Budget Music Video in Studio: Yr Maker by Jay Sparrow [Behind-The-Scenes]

hey I'm Brian with Cooper and O'Hara today I'm going to be walking through a behind-the-scenes look at how we shot the music video your maker and this was a low-budget shoot that we did in our own studio shot all in a day with less than a week turnaround time for the whole project so there's going to be three core takeaways on how we took this from concept to execution even despite the budget to still make an interesting music video so without further ado let's dive into your maker.
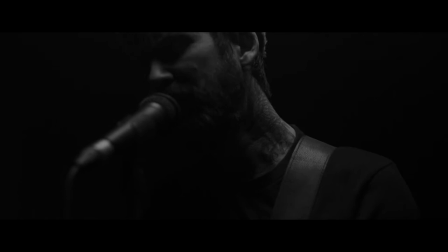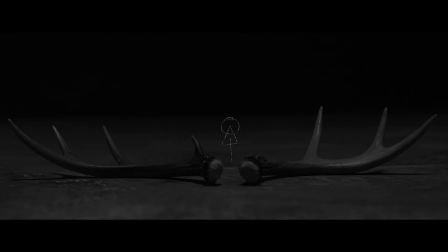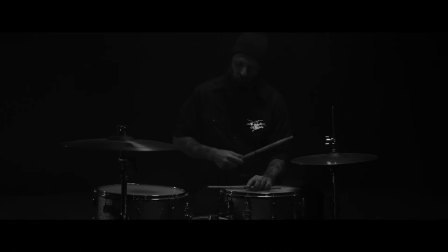0:45 We find that music videos in general can get repetitive. Our goal was to try to slowly build and change the pace and keep it interesting long enough
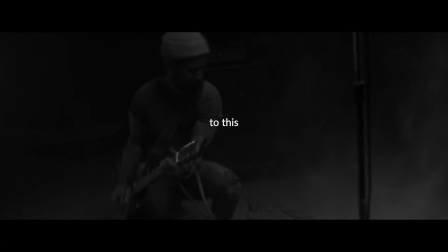0:55 until it culminated all in this big crazy chaotic solo that is the end solo.
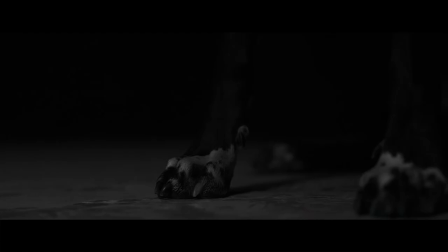1:00 The first way we did this was with our camera movement and our approach to our coverage.
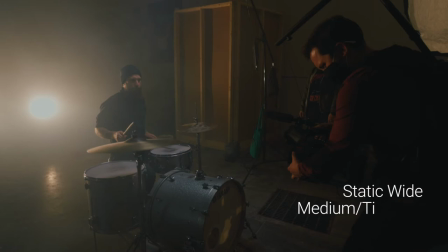1:06 We had our static wide shots, medium tight handheld shots, which we'll get into a little bit more,
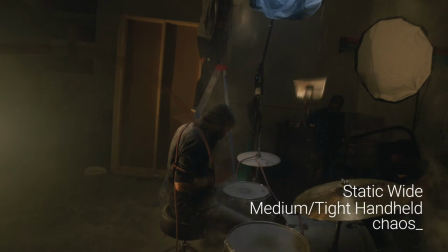1:11 and then our chaos shots that we finished on.
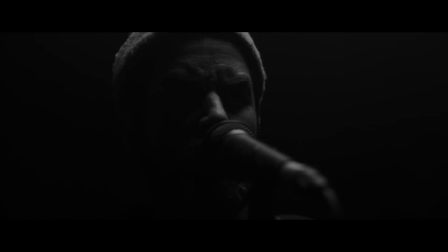1:17 Definitely critical was the solid handheld work that Thomas did.
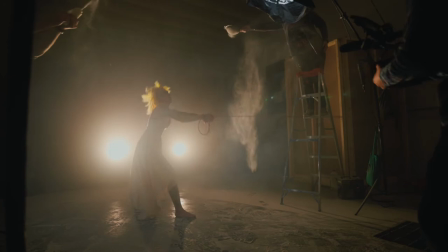1:22 Really moving with the performance and just building over time and getting more and more chaotic and frenetic.
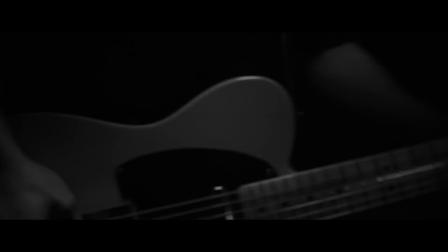1:28 He's also pulling focus and going in and out of focus to create a sort of dreamy like look and and really lending itself to losing control.
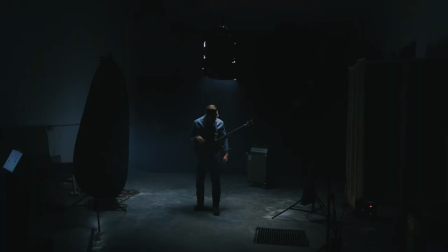1:37 We also did this coverage but alternating between our backlight setup and our top light setup and you can see here the
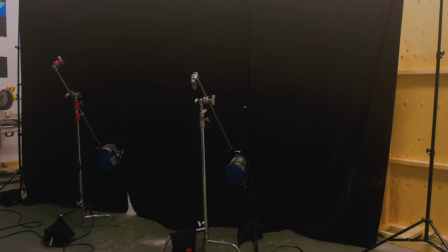1:45 setup that had these large curtains to blackout the whole studio and how we had these RE's that we rented just kind of peeking through there and then here's our top light set
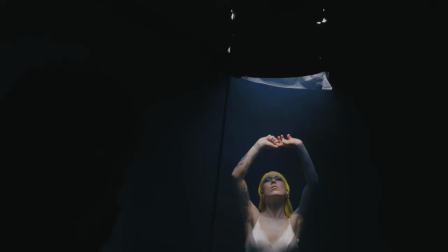1:54 up with this nice lantern that we use and it gets really nice soft wrapping light and we had the skirt on it just to sort of direct it.
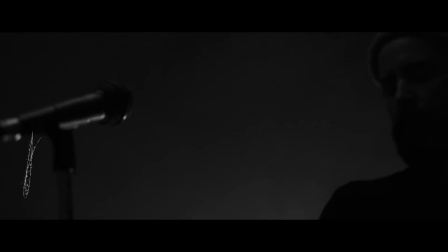2:02 Since there was no production value in the budget for different locations these contrasting lights gave
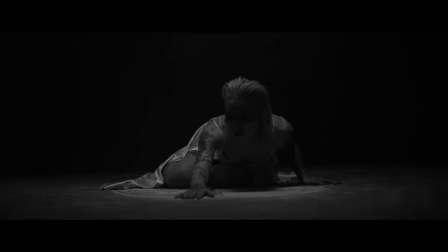2:07 us an alternative to cut to if we needed something to shake up the pace to hold the attention.
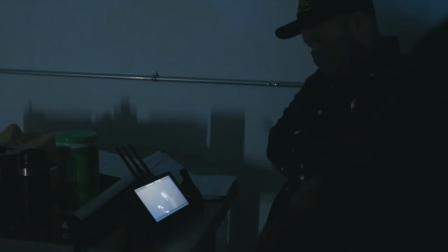2:13 One other really helpful thing was using a monitor with a black and white LUT and that way we could really
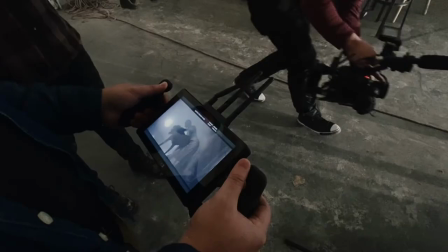2:18 dial in our light the way we wanted with the look in mind that we were gonna get in post.
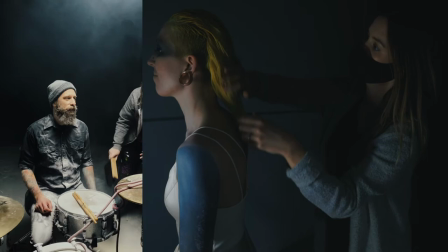2:24 Really we're just so thankful for everybody on screen and off for putting in so much effort because that's what it takes to make something good when you have a smaller
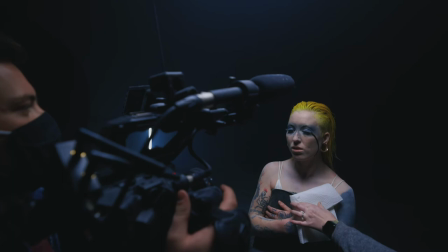2:32 budget a smaller crew you know sierra who's the character actor really had to embody a physical role she's a friend of the artist
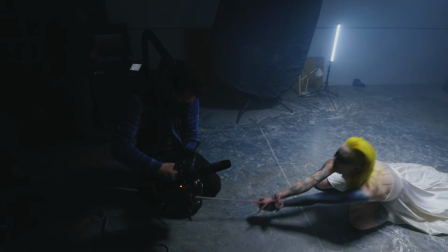2:40 and directors but she went all out you know we had to do take over take of this really physically demanding chaos scene and she
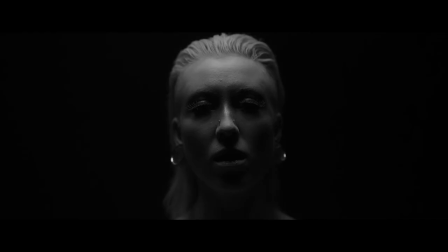2:49 just nailed it same with the musicians that were brought on they weren't actually the recording artists that jay the artist used to record the album but there were old
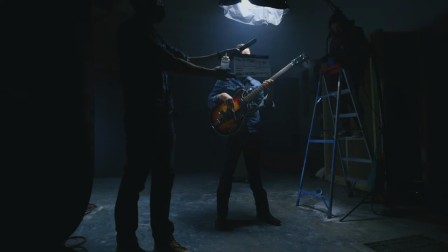2:58 bandmates of his so it was a cool tie-in for him to be able to get reunited and make this but they had also never played
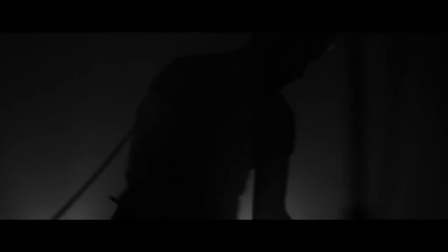3:05 the song so the fact that they not only nailed that but also gave really compelling performances gave us a lot to cut to.
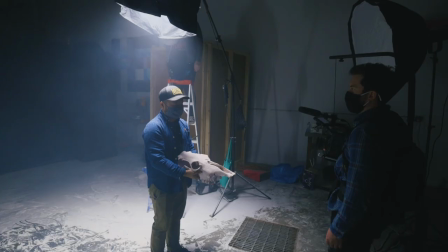3:13 Pete the director wore so many hats he brought on a bunch of props and things a concept thing coming
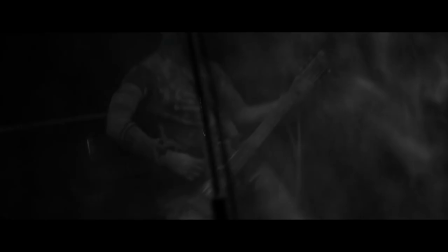3:19 originally from him and Jay they had a good sense of what they needed and wanted to bring on for different motifs and things like that.
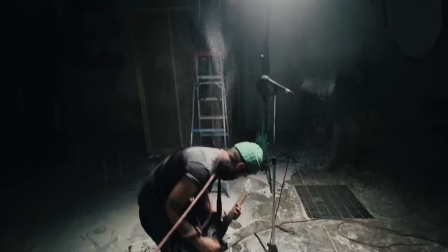3:26 He also added these really cool scratch animations as well and his wife Karen came on and she was super handy
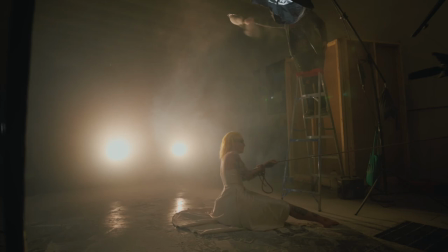3:33 to just help with anything and also was the flower person who was making all that stuff fly from the ladder.
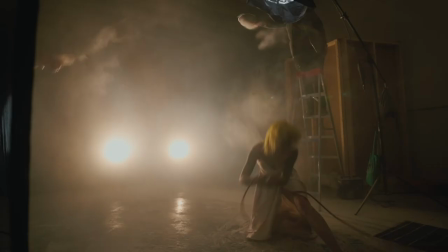3:41 So that's the thing it was a whole team effort of everybody coming together and just doing everything they could
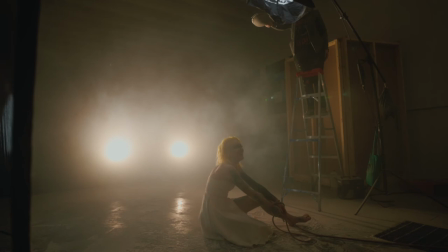3:45 and putting their all into making it a really great video so couldn't have done it without everyone.